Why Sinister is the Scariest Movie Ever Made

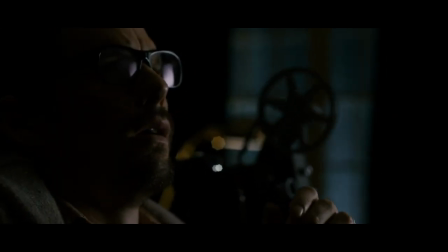8:53 Watching someone watch horror can feel like watching ourselves watch horror.
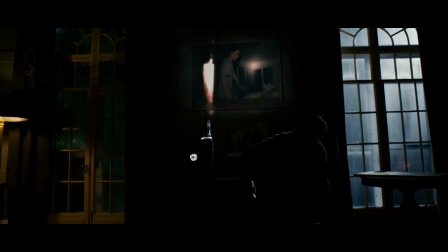8:59 If you're anything like me, you've probably stayed up a bit too late watching scary movies in the dark.
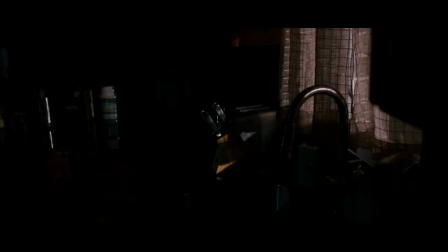9:03 You've probably been home alone and heard a noise and grabbed a knife to go investigate. So, watching Ellison is like watching ourselves, and when Ellison, this fearless,
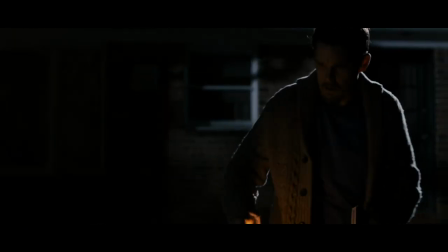9:16 true crime author becomes truly terrified to the point of packing up and leaving in the middle of the night, it makes it all the more real.
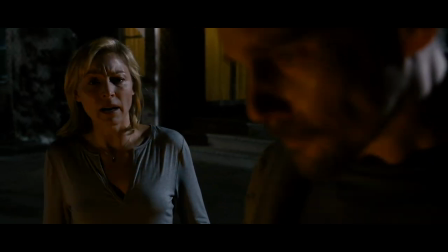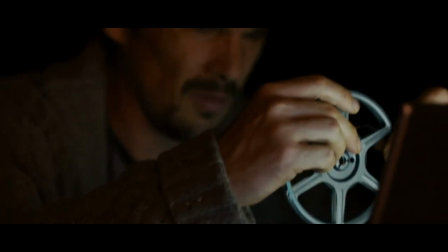9:35 So why does editing out all the horror tropes make the film scarier?
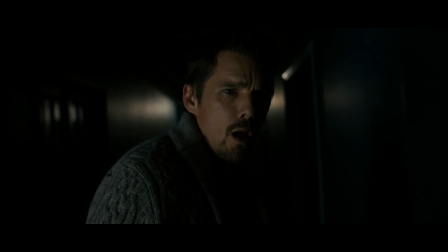9:41 Because these scary scenes remind us that it's a horror movie. The moment it happens it breaks reality and the link between us and Ellison.
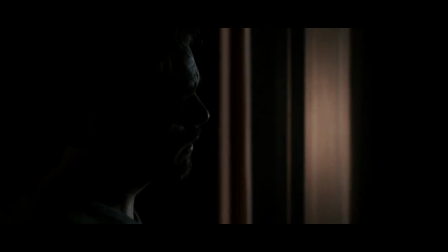9:50 In the commentary with Scott and Cargill, they even commented that this was their intention with the jump scare at the end of the movie.
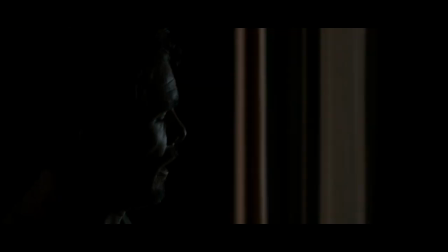9:57 The point was to remind us that it's just a horror film, but I think all the scenes I cut out serve that same reminder. And that leads me to my biggest question of the film. Why make a movie less scary? Because this new version is definitely more terrifying.
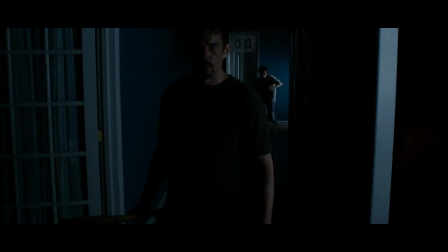10:12 Maybe they added these scenes to fill time, or maybe Scott and Cargill decided and be going too far.
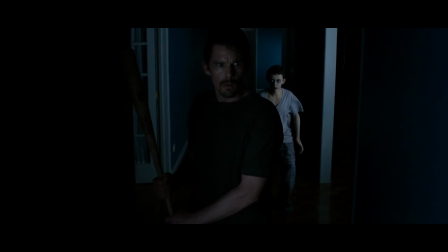10:18 Because even with the scare tactics, for the last seven years, Sinister has held the title of the scariest movie I've ever seen.
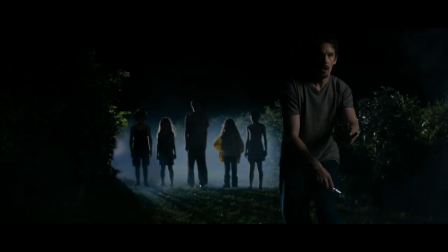10:25 There's a lot to learn from Sinister. It demonstrates that using horror tropes doesn't make a movie any scarier.
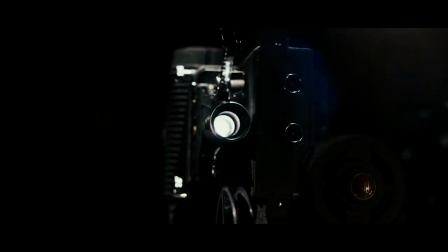10:32 Sinister also creates fear by having the audience watch someone watch horror films. Add that to the fact that Bagul lives within these films and watching the home movies allows him into your life, well,
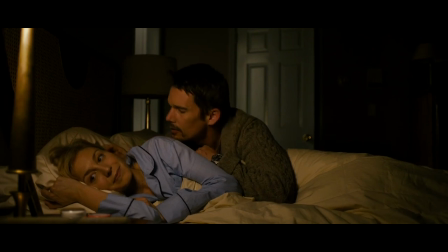10:44 that'd make me want to sleep with the lights on. Let me know what you think.